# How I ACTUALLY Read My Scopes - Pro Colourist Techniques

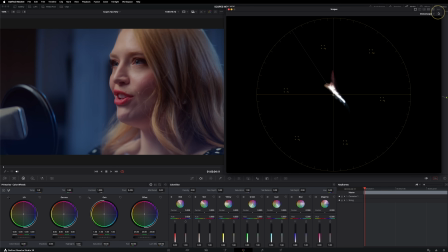(8:13)
So but I'm going to move it anyway, just for the purposes of this tutorial, I'm going to go to the two times zoom, this is really useful for just zooming in and seeing what's going on. I'm going to use my color slice, for example, I'm just gonna change the hue of it. I'm just going to line it up with that line and we're definitely sitting above it now.
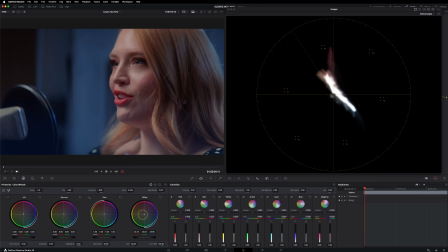(8:30)
So maybe I'm going to go into offset. I wouldn't normally do this. I was quite happy with that shot, but it's sitting much more on the line now just so you can see how to manipulate it. But the other use for the vectorscope is analyzing your color contrast. So we've got this wall going on here.
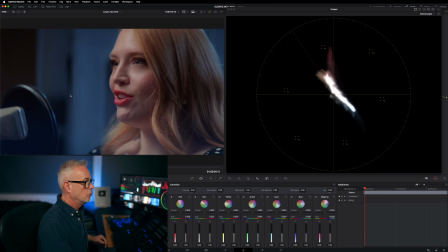(8:43)
If I want to get that classic teal orange look going on, the reason for that is because it complements skin tone. If I can make this line, this is the blue. So this is blue and cyan. This is measuring the wall. If I can make that line come around a little bit more so it's absolutely opposite, we should get a nicer effect on here.
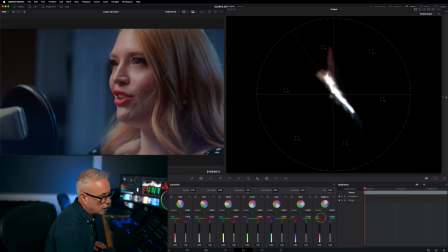(8:59)
So if I go to my blue, I'm going to adjust the hue. I'm just looking at the vectorscope, I'm bringing that round, and we've made that a little bit more teal. And if I just enable and disable that, you can see that's actually made quite a big difference. Remember, it's only a measurement tool.
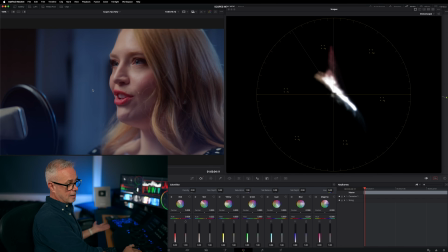(9:15)
You want to be looking at the image. Am I happy with that? Am I, do I prefer it like that? Do I prefer it like that? That is the creative part of it.
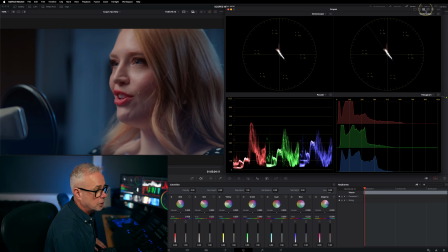(9:20)
So let's analyze a few shots and get feedback from the scopes. I'm going to have a four-up display. let's change that to be the waveform.
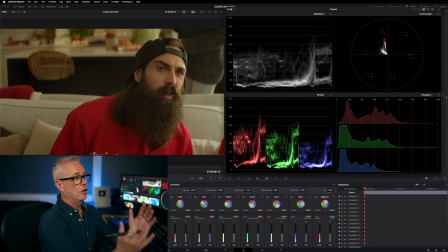(9:27)
And we're going to go on to this shot here. So really quickly off the scopes, the feedback I'm getting is that we've not got enough contrast.
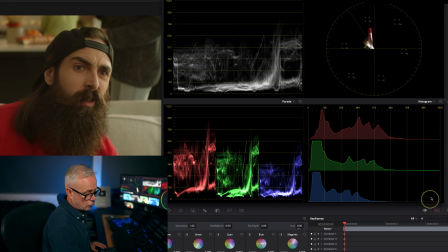(9:34)
Our blue channel sitting a little bit low. The histogram is telling us that as well. We're not clipping anything here. And the vectorscope is just showing me that everything is sitting in this quadrant here. So it's sitting in the red yellow quadrant.
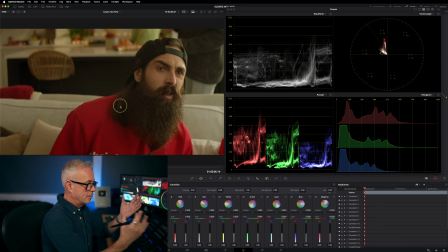(9:45)
Looking at the image, we can see that it's very warm. This whole image is very warm. So we need to be aware of that.
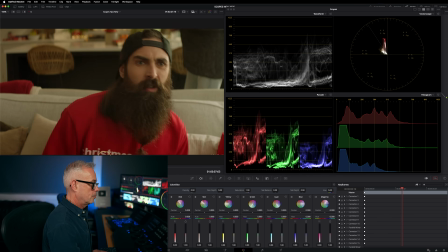(9:51)
We've also got this red spike, which is clearly his jumper, but let's play back the image, just check that nothing really weird happens like the camera doesn't turn round or something like that.
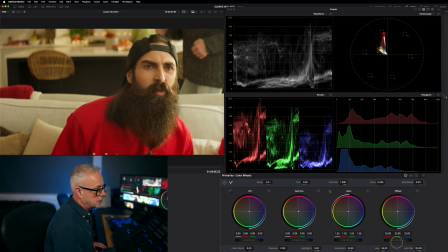(10:00)
So we're good to go. Let's increase our highlights a little bit. I'm not trying to get to the top, I just want to increase them a bit. I'm going to bring this red channel down slightly. So it matches a little bit. Something like that, I'm gonna bring my blue channel up a little bit.
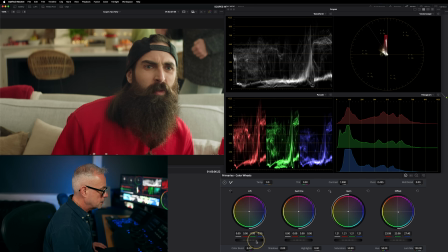(10:15)
And that's much better now. Still needs a bit more contrast in there. Something like that. Now I'm just keeping an eye on this red spike on the vector scope. Now the red can be brought down in several ways.
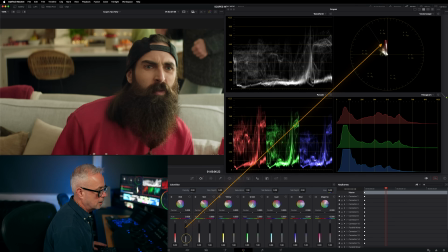(10:27)
I'm going to choose the color slice. We could just pull the saturation out of it like that. That's a really easy option, but it doesn't actually look that nice. So I'm going to reset that. Let's try increasing density. What I'm going to do is pull a bit, a little bit of saturation out of that as well, something like that. So that is much better. It's not perfect. It's not finished, but I'm just getting the initial feedback off those scopes.
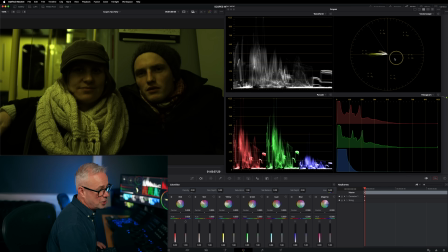(10:46)
So this shot is clearly in a mess. We've got a huge spike going over here on the vectorscope towards yellow.
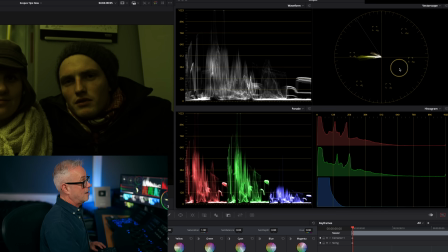(10:52)
This is going to need to be addressed, we're going to have to get some blue in there somehow. We can see that on the histogram here, the blue channels very low, it's very low on the parade, we've got not a lot going on in terms of contrast, we can see that clearly on the image.
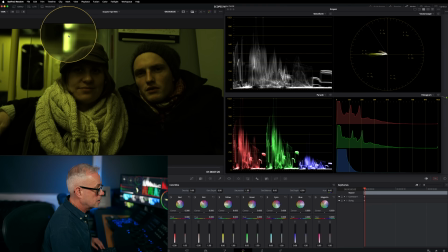(11:04)
There's a couple of little spikes here, that is this lighting going on here, I'm not too worried about that. I'm not for the sake of that image, I'm not going to worry about those too much. So what we're going to do, I think the vectorscope it's gonna be our best friend here.
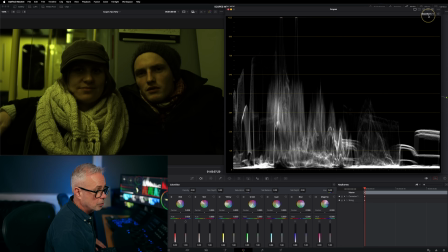(11:16)
I'm just gonna put that into full screen mode for a second. So let's see what we can do.
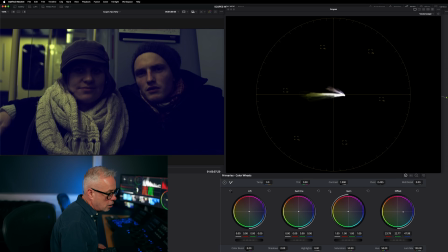(11:21)
Let's start off with offset and I'm gonna push that over and that looks absolutely terrible. So I'm gonna reset that. Let's try gain. Now the tool I would normally use for this would be the RGB mixer, but I'm not gonna cover that in this episode. I'll put a link to an episode where I actually corrected this shot using the RGB mixer. I'll put a link to that in the description. All right, so the gain is actually helping us here.
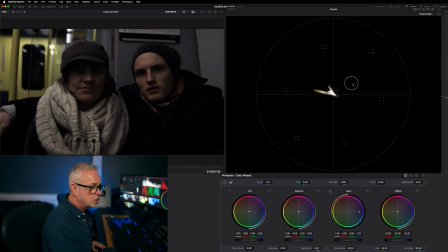(11:39)
That's getting us more neutralized. We're pushing the yellow towards the blue using the vectorscope to be a good guide for us, but constantly checking the image as well. So all this really needs now, if I go back to my four up display, put that back to be a waveform, is we need to sort out our game.
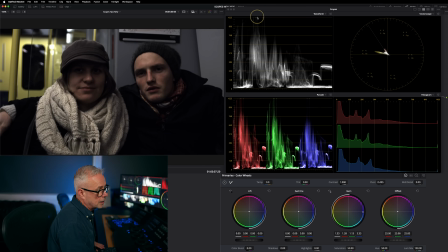(11:55)
So let's bring that up again. I'm not worried that these are blowing out here. That's this, it doesn't really matter. Not in this shot. Maybe a bit more gamma in there. Something like that. And just brush it down a little bit, but we really have saved that shot.
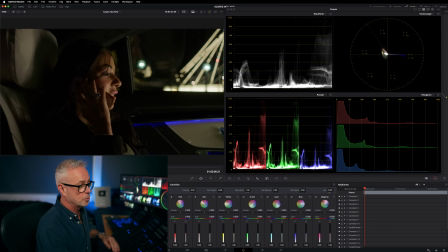(12:10)
This shot is a classic one that can trip you up if you're relying on your scopes because all the information is sat down in the lower third really. And that's because it's shot at night. So I want it to be sat down there.